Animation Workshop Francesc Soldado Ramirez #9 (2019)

all right let's play this in full it's kind of short so let's play this twice why not one and
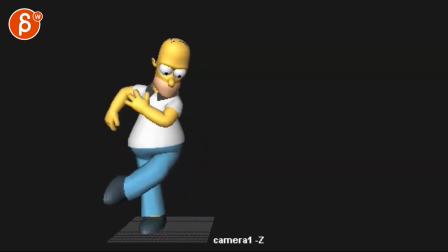0:14 all right so my thoughts are they're mostly on timing and a little bit on your stretch right there and you're settled with the the stomach raise there so my main thing was that it just
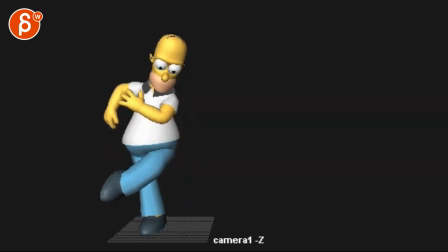0:29 this felt very very slow now you might argue well maybe he wants it to be that slow to go let's pretend let's pretend it is that's the direction the client said let's give him this very slow
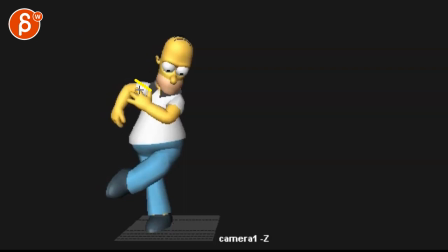0:48 very clear anticipation maybe you could potentially raise this arm a bit higher and then take this arm a bit lower i'm just curious for a cleaner silhouette and with that you bring up the shoulder actually and then i wonder if you want to stick the head out
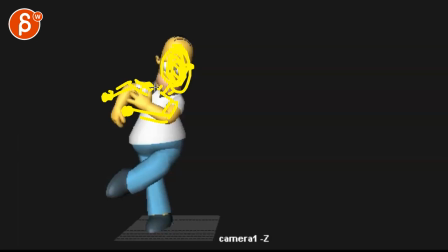1:10 just a bit more i don't know maybe it's too much to have him point and look this way but i think for sure the arms would be worth experimenting also if you look at if you go this way you want to
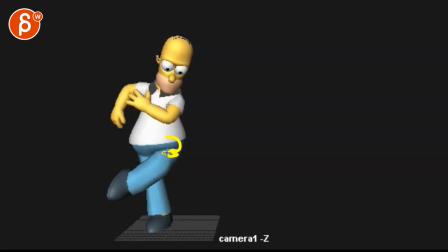1:25 make sure that I would rotate your hip forward towards us so that this leg is not totally sideways and it's kind of, that leg here is pulling that hip this way, but then also the hip this way,
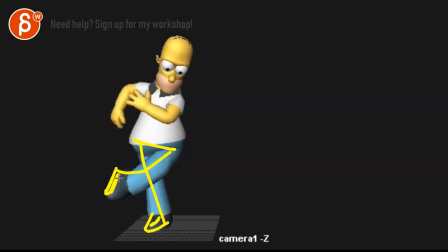1:38 it was all the weight is on this leg. So you would have that and you could potentially even bring that foot down a bit so you have a bit of a clear leg silhouette so it's not all in one too. Might be interesting to give this a bit more
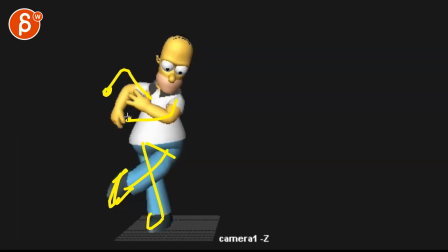1:55 definition there so imagine you would have that kind of adjustment there and that there just to really really push that and because of this well he is raising it there so I would try let's give it a shot it's kind of a clear silhouette
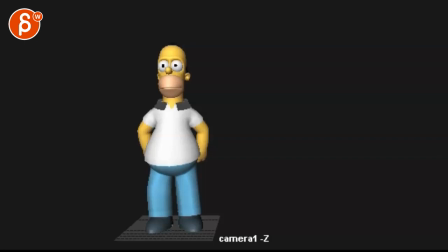2:14 I personally would go maybe loosen up here and
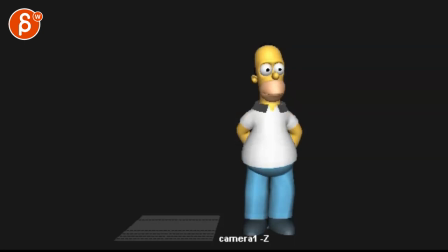2:19 then hold a bit and then whoop and just go a bit of a whoop hold and
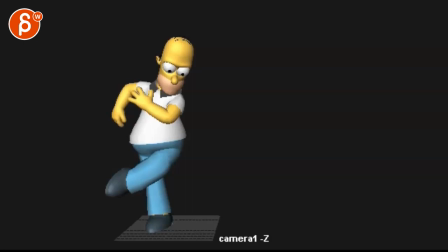2:24 then go over right now this to me felt slow this for sure from here on
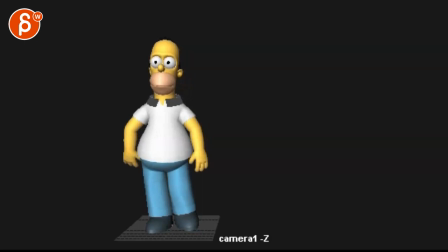2:29 that's a really really long hold and i that i will shorten for sure i'll personally go we might have not go from this to this in one go but you might relax here then hold this a little another
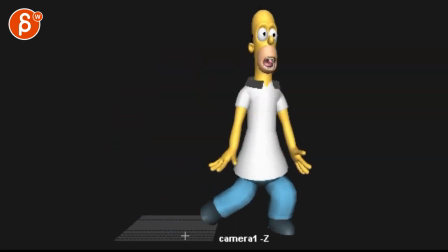2:42 hold but just slow it down a little bit for texture and then whoop and then hold and then we're gonna go over there personally also presentation wise i would take all this out don't show the grid uh any other stuff i kind of i'm
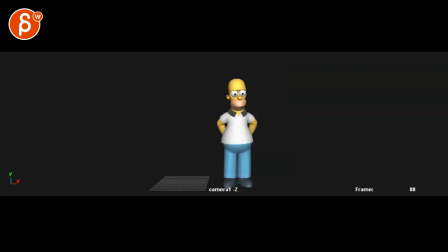2:56 also um zooming this in it's technically looking like this uh and it's a bit of you know you have room here and that's kind of where he stops i mean this would be your somewhat framing
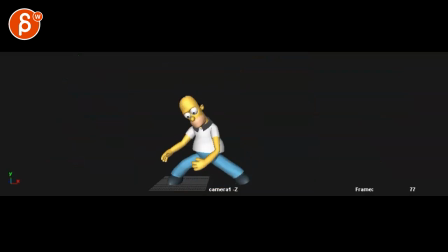3:11 you wouldn't need all of this it's a bit That's a massively super anamorphic widescreen.
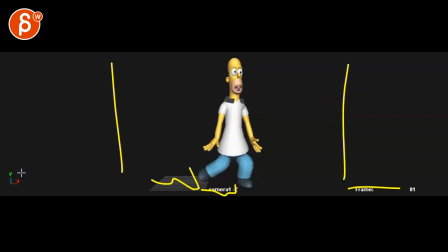3:16 This might even be beyond that. So I'll just give this a proper ratio. And then take out all that good stuff there for a clean presentation.
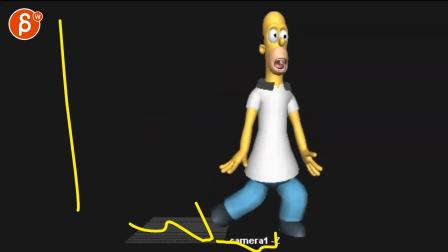3:24 But let's go back. And then the other thing was, if you're doing a stretch where he's moving so fast that he goes zoing.
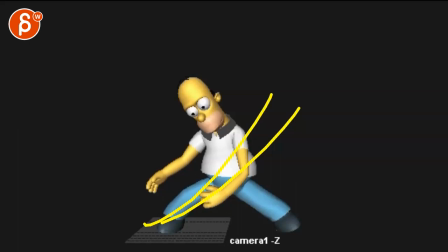3:34 The thing is, you want to stretch in a direction that the character is going.
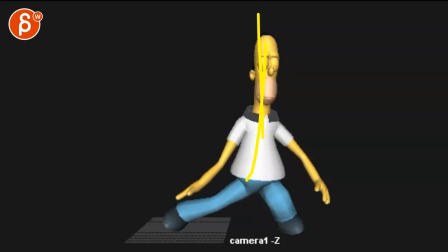3:39 And right now, there's this moment of already going up this way. And I should probably change the color since he's yellow.
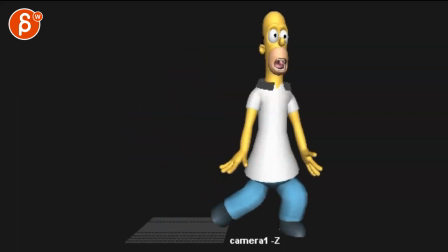3:47 So that... I don't think it's fast enough.
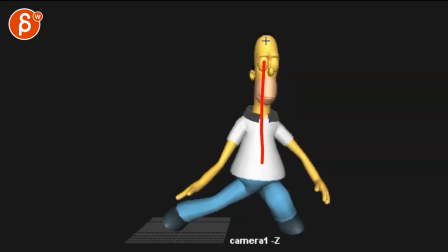3:53 And I don't think he's going far enough to do such a stretch. This seems a bit too exaggerated.
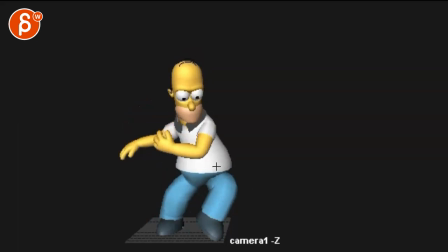3:58 And it's already going this way where he lands here.
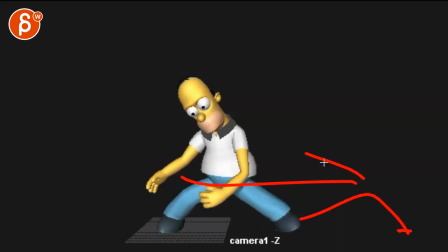4:03 To me, it seems like you would have to really do a crazy sidestep all the way to here and then actually stretch this way.
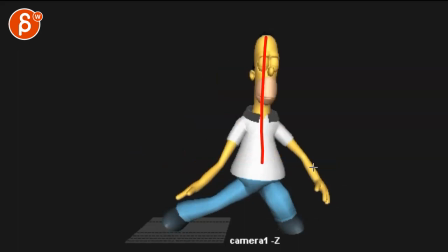4:12 That's your stretch.
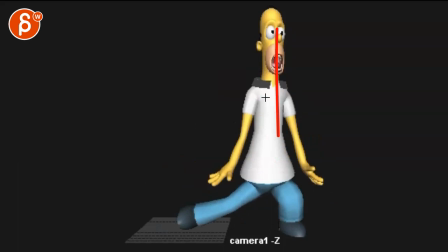4:14 And then as you go up, you could overshoot like the way you have it here. But I wouldn't just go as much. But you can keep that in the more of that trajectory.
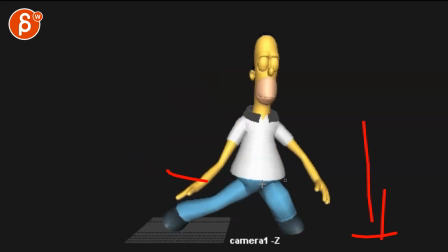4:28 so maybe you could envision a stretch that's or a sidestep that's where where he ends up maybe here and you can have a bit of a stretch going this way and then on like lower and on his way up have a bit of a stretch up just felt just a bit too much and to me it's especially when it's fast and it's almost in
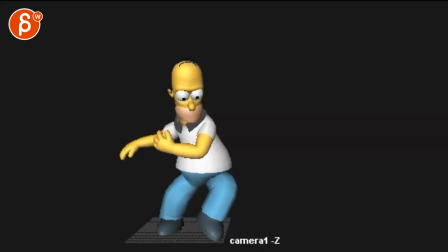4:51 a smear it's kind of like like you want to feel
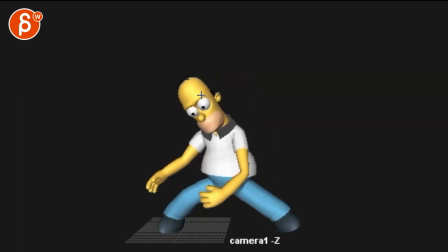4:56 it more than see it obviously if you put it in there it's you want it to be visible but this just this seems like he's being pulled up by someone way
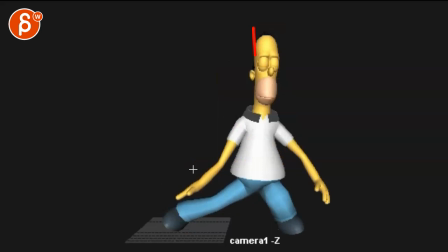5:06 too early and also those arms are really super long i don't mind you know the the idea and the style of it it just doesn't quite work
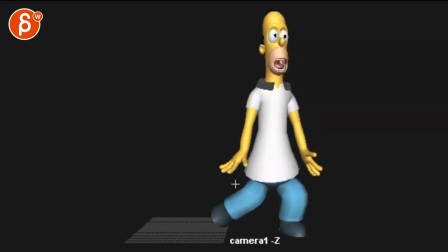5:17 to me in terms of the momentum in the direction where it's going where it just goes too soon straight up here and then the other thing
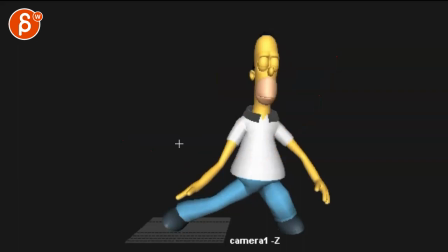5:24 was that I don't mind this that the belly is dragging
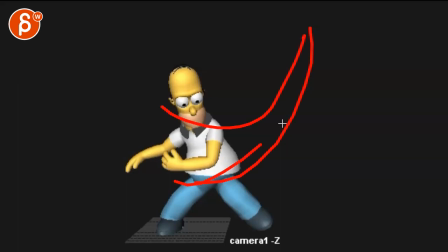5:27 again if you're going you know if that's the path I mean ends up here it starts here you have to you have to
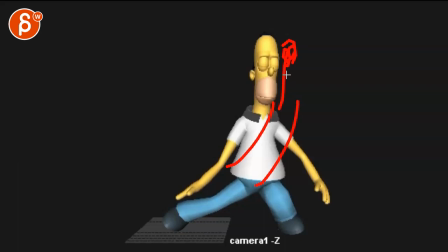5:34 imagine this all follows this path that even through here you want to start bending your body and really going
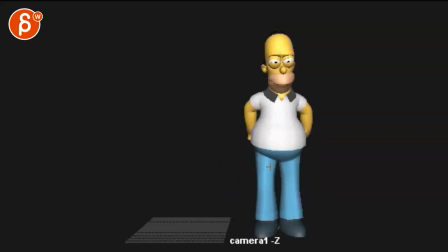5:41 towards that place and then you straighten up but
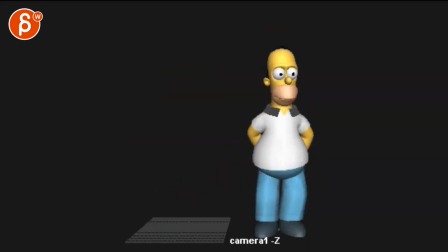5:46 then this belly follows but then the belly thing to me feels like there's there's a stone in it
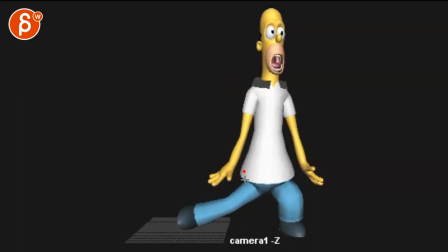5:51 boom and it's almost like this is all wobbly a
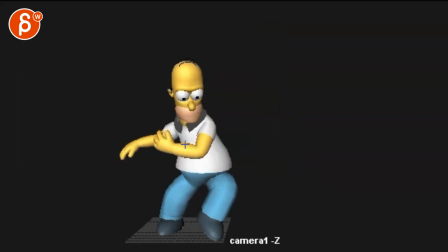5:56 if there's a way to stretch this uh to squeeze this in because it's just so you
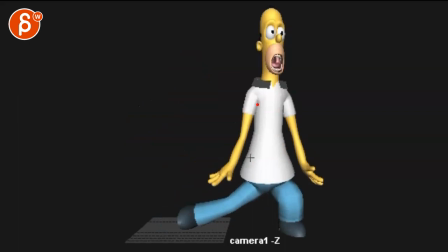6:01 want if that's the mass right and
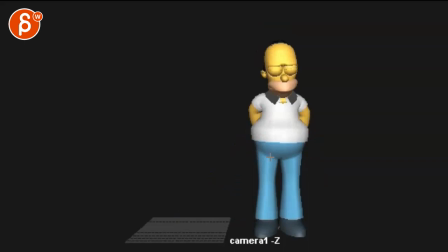6:06 you're stretching it it's gonna stretch the whole thing not leave that
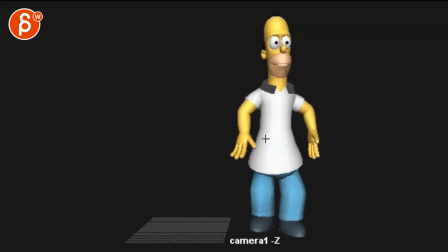6:11 but that might be a model issue and then when you go up here i wish you could also kind of stretch up there but uh squash it up there but to me it seems like
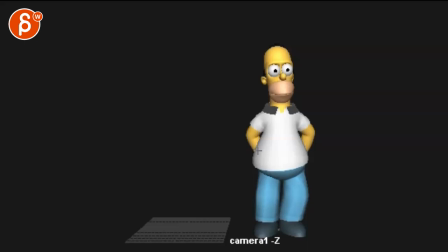6:20 when it goes boring that you want to go out a bit more and a bit lower and then come back up into a bit of a less less of a squash it's basically imagine you know if you have your ball and you're stretching it it's going to get thinner it's the same mass but you're stretching it out so you can't Do a stretch that's just as wide as its original position when
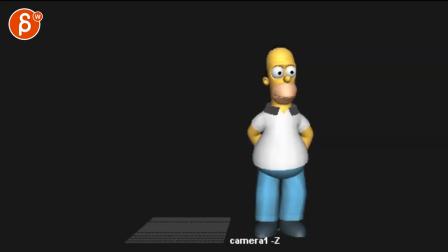6:45 you you're kind of starting to scale up and changing the actual volume to the total size So if possible Thinning it up here. You can go up and I would ideally go up this way and then come down a bit to the right
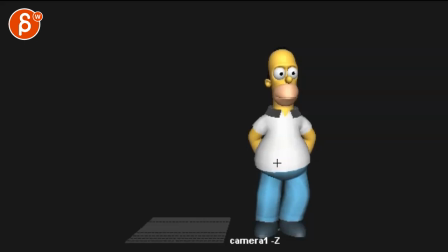7:02 Down and then rope back up in the middle, but I would technically go down too far overshoot and come back up for a settle there see if you watch this in real time it is it just misses one one in there
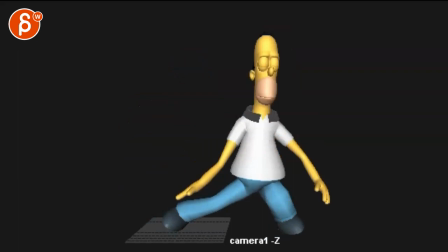7:17 just feels a bit too harsh there I
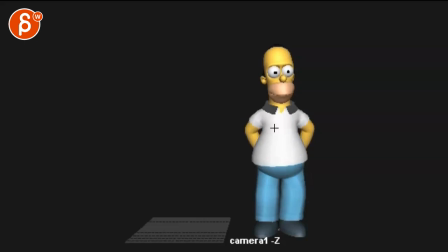7:25 think these are to me the biggest issues I mean there are other things like the he's kind of coming down a
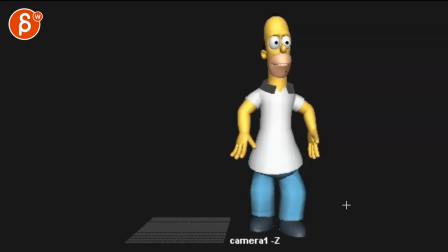7:33 bit too symmetrically that's a word I I would offset these and I think I